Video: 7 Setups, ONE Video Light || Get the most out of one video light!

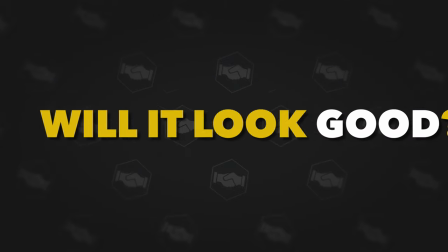0s
What can you do with one light for your videos? And will it look good? The short answer is yes, it can. And I'm gonna show you some lighting techniques using only one video light for interview and tutorial style videos, kind of like what you're seeing right now. Now I wanna be clear that shooting with one light is possible but it does come with some challenges and limitations. Preferably, you'd wanna be shooting with two or more lights in these type of situations to get the look that you're going after. However, I realize it's becoming more common to shoot with one light setups because more and more people are getting into filmmaking but are oftentimes limited by either budget or the spaces that they're shooting in which is why i will be using an affordable video light for all of these examples called the godox
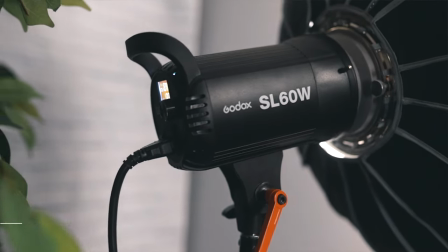43s
sl60w this light is affordable no matter where most people are from and that's why i'm using this light i'll also throw an example using a light that's a tube style light just so you can see the different possibilities of different types of lights for our first setup we'll be doing a flat lighting
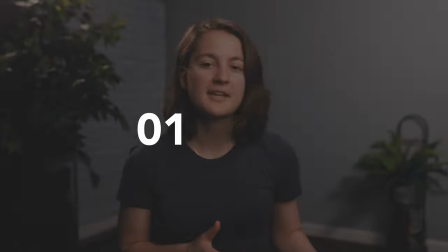59s
technique this technique is used by many filmmakers in tutorial type of setups when they don't want a dark contrasty or moody look
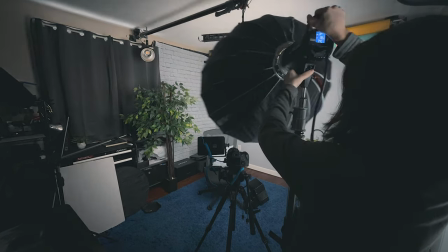67s
to achieve this look it's pretty simple you place the light right above or a little to the side of your camera with a big soft box on it to get a
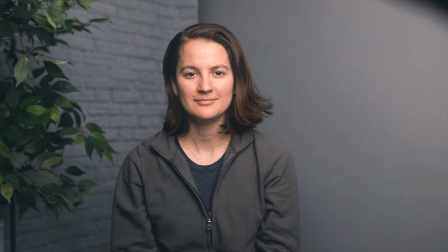76s
soft light that fills in nearly all the shadows on the face because the shadows are now filled in and therefore almost missing from the face it causes a very flat appearance due to the lack of dimension and that's where the name for this technique comes from.
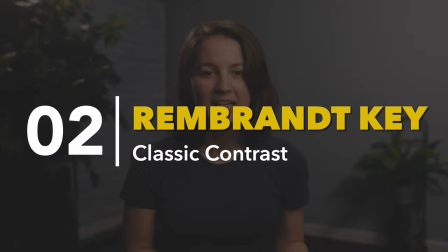90s
Next up we have the Rembrandt key light technique and this one's actually really common for interviews and tutorials. In fact it's the technique I'm using right now.
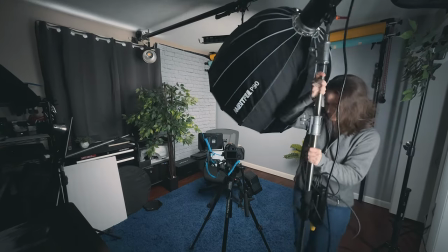99s
All we do is take our key light from its flat lighting position and move it about 30 to 40 degrees to either side of the camera.
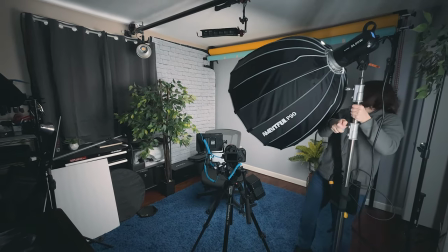107s
We also would like to have it raised up just a little bit, not too high, maybe a foot or two above the person's head so that the light shines down a little at the subject. Now if you're struggling to figure out if you've got this technique nailed all you have to do is look for the Rembrandt triangle on the dark side of the subject's face.
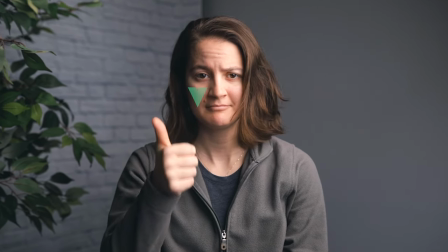124s
This triangle appears on the dark side of the face due to the positioning of the light so if you're not seeing the triangle it's possible you're a little too close to the camera still and you might want to move a little further away but not too far away.
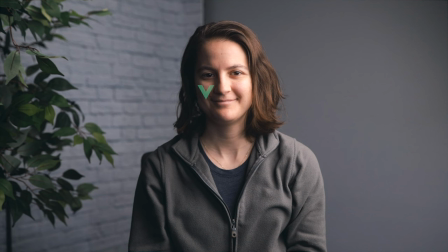137s
It is worth noting that you don't need a perfect triangle of light on the opposite cheek it's just a standard practice means get it close to that but it doesn't have to be a perfect triangle because your subject's going to move their face around after you've got this lighting down and if you only establish it for when their face is still when they move their head it's possible you'll get split lighting where one half of the face is in
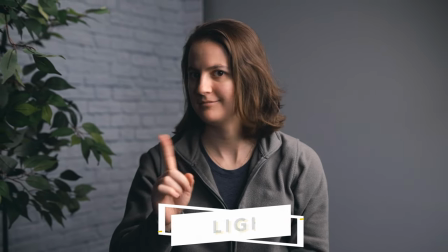161s
complete shadow and one half of the face is lit and that's not a look that typically looks really good it's only used in very certain type
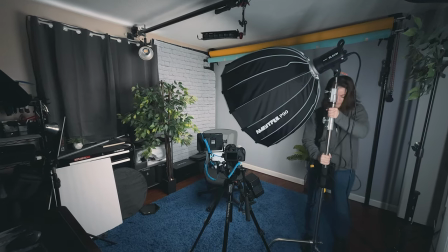168s
of scenarios and styles. So it is okay to cheat the light a little closer to camera rather than further away, just to be sure you don't hit split lighting and still keep that Rembrandt look. Doesn't have to be a perfect triangle, just remember that. The reason that so many filmmakers like this look is because it gives a bit of contrast and depth to the face due to those shadows being on the face.
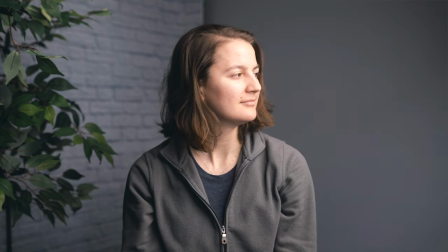192s
It creates enough contrast so that you get an idea of dimension and space when it comes to looking at the subject however some people might find that stylistically this is still too contrasty and they don't like how dark and deep the contrast of the shadows to the light parts of the face are
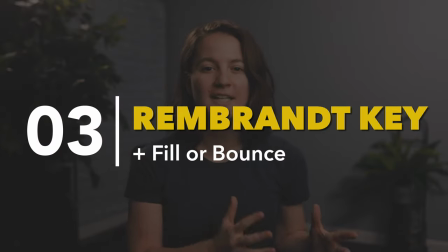209s
so that naturally leads us to our third look which is Rembrandt lighting with fill so to achieve this look we keep the key light where it
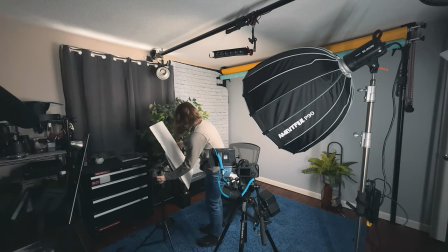217s
is but grab a reflector or bounce card and bounce that key light into the shadow side of the face it It lifts the shadows so that they're
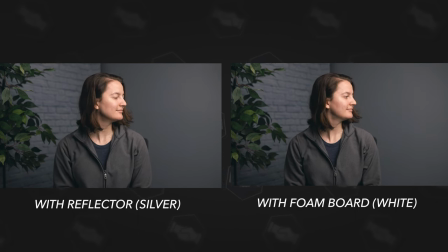225s
not so intense, but leaves a bit of them there to keep that contrast on the face so that it doesn't feel like flat lighting. Now a cheap solution to a reflector would be a white foam board that you can grab from a dollar store or some art supply store.
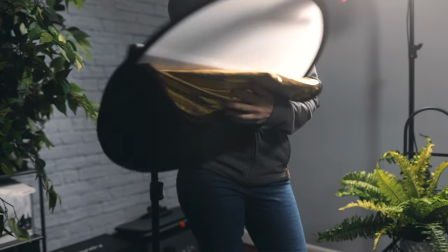240s
Additionally, you could grab a 5-in-1 reflector and use the silver or white side to bounce some of the light back in. The silver side will be more intense and the white side will be more soft and pleasing.
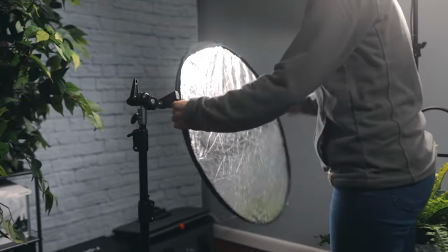251s
And likely you'll need this to be held up on its own, so you'll want to have a small light stand and a reflector arm holder. If you don't already have these things, I'm going to link them down in the description so that you can easily find them. Now the next technique we're going to do is not as common, but it's a really great one to pull out every once in a while, so I'm going to teach it to you.
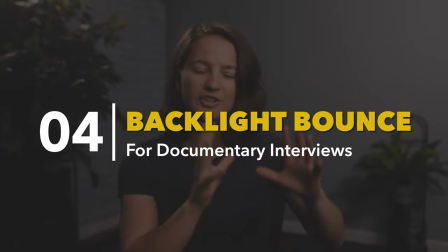270s
I would say that this one is definitely geared towards more documentary interview style videos. So for this technique, we take our light and we use an umbrella or a small little soft box modifier we raise it up really
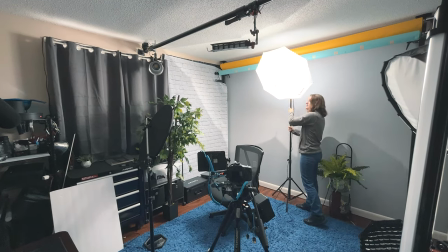283s
high above our subject's head and put it over one of their shoulders what you're trying to do is to get it out of frame as much as possible and you'll probably shift your frame just a little bit to get that light to stay out of frame next we take our bounce card or our reflector with the silver
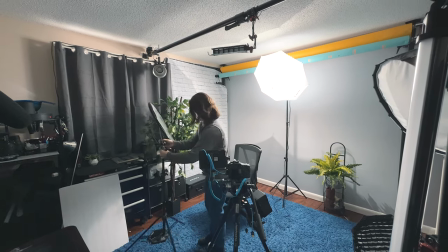300s
side and we put it opposite of our backlight in front of the subject so that it bounces that backlight into their face try to keep it eye level as much as possible. That looks more appealing because naturally light comes down from above.
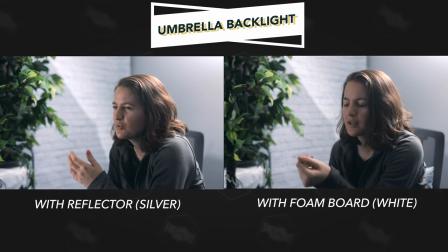315s
So whenever it comes from straight on or underneath especially, it doesn't look as pleasing or natural.
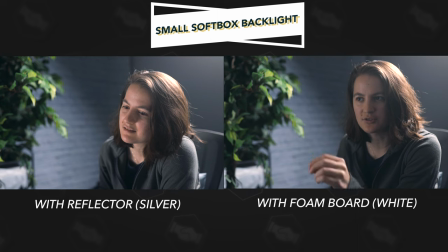321s
As you can see, this look is really different. We have a harsh backlight that has to be harsh because it's got to reach that bounce card in order to fill some in on the face, which is not quite as strong as that backlight. So it's a very different look. And for this, I would say It's definitely more documentary, interview style. Maybe you're on the run and gun situations and it's just very moody. It's a very different feel. So for that, that's why I would say you probably wouldn't pull this out for tutorials. So our next technique is overhead lighting, which isn't often used. It's very stylistic and you would use it only in certain types of looks or situations. But basically it does exactly as it sounds. We take that light and we're putting it overhead of the subject. In this case, I use a light stand with lots of sandbags and weights on the bottom of it to be sure it didn't flip over.
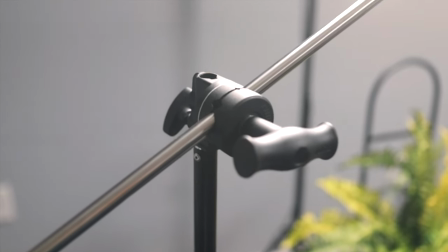367s
Then we take a grip head with a boom arm and we attach the light to one end and raise it up on the light stand. This is the best way to get a light up overhead but you do have to be careful because it could easily tip over if you don't have enough weight or if you don't put the light out over one of the legs. But in general it's not a common look and it's also a little dangerous if you're not doing it properly. Our next lighting technique is more of a last-ditch effort lighting technique. Maybe you can't afford modifiers or maybe you're in a I don't know what to do situation and this room is so tiny what can I do?
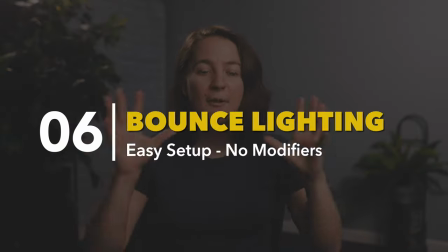398s
So for that we have bounce lighting. Basically you take your light two or three feet away from a white wall or a white foam board or reflector of some sort
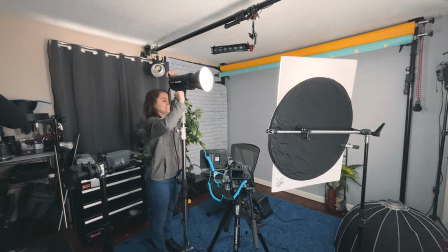408s
and we take that light and we shine it right at it to bounce that light back into the subject's face but it will also fill the room. So this could be helpful if you don't have a lot of lights and you need to fill the room with a lot of light and to light the subject's face. However, it's not a very soft look on the subject's face.
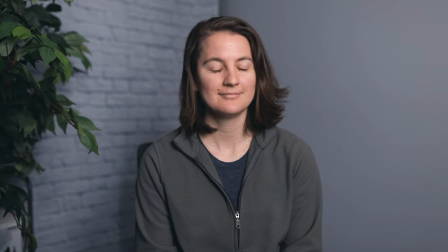425s
It's a bit more harsh and you'll get harder shadows and it doesn't just have the appealing look of using a soft box. It's also worth noting that if you don't have a white surface for it to bounce off of, whatever color that surface is, if it's blue,
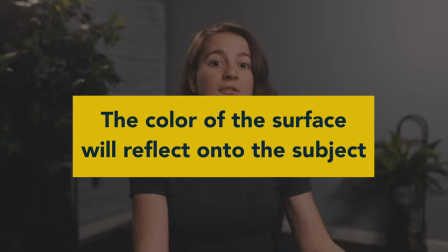440s
orange, yellow, whatever, that color will reflect into the person's face and all throughout the room.
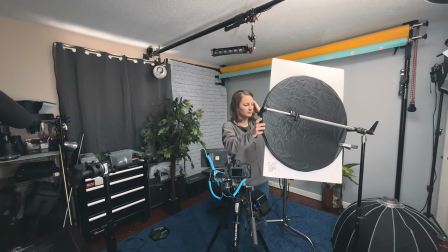446s
So make sure you have a white colored wall or use a poster board if you can. Now I told you at the beginning of the video I'd show you a technique using a tube style light.
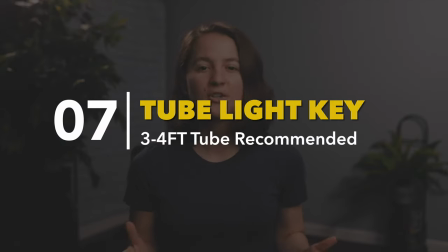457s
The one I'm using is a four foot long tube light that's really thin. Typically tube lights are not that soft of a look but they do have the benefit of being pretty long. If you get something over three or four feet it can wrap around the subject's face acting a bit like flat lighting but without using a modifier.
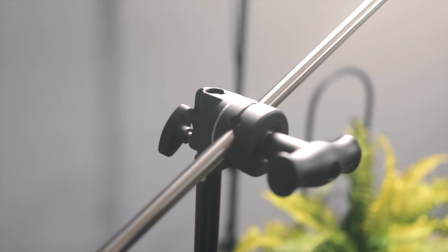474s
Basically all I did was take a light stand with a grip head and take this tube style
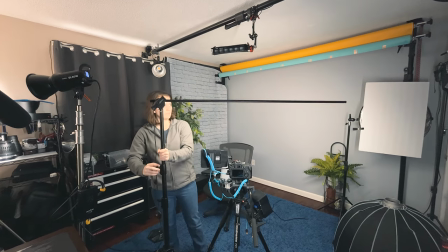480s
light and slide it through so that I have it horizontal to the subject's face.
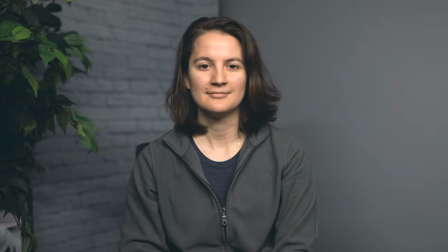485s
This way the light passes all the way across the face and will also light the backdrop a little bit.
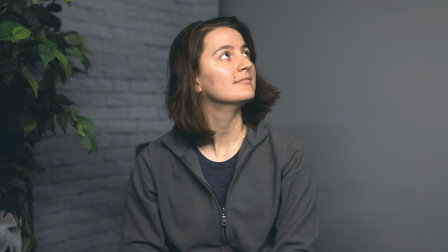490s
This eliminates our need for a bounce board and even just a really big soft box.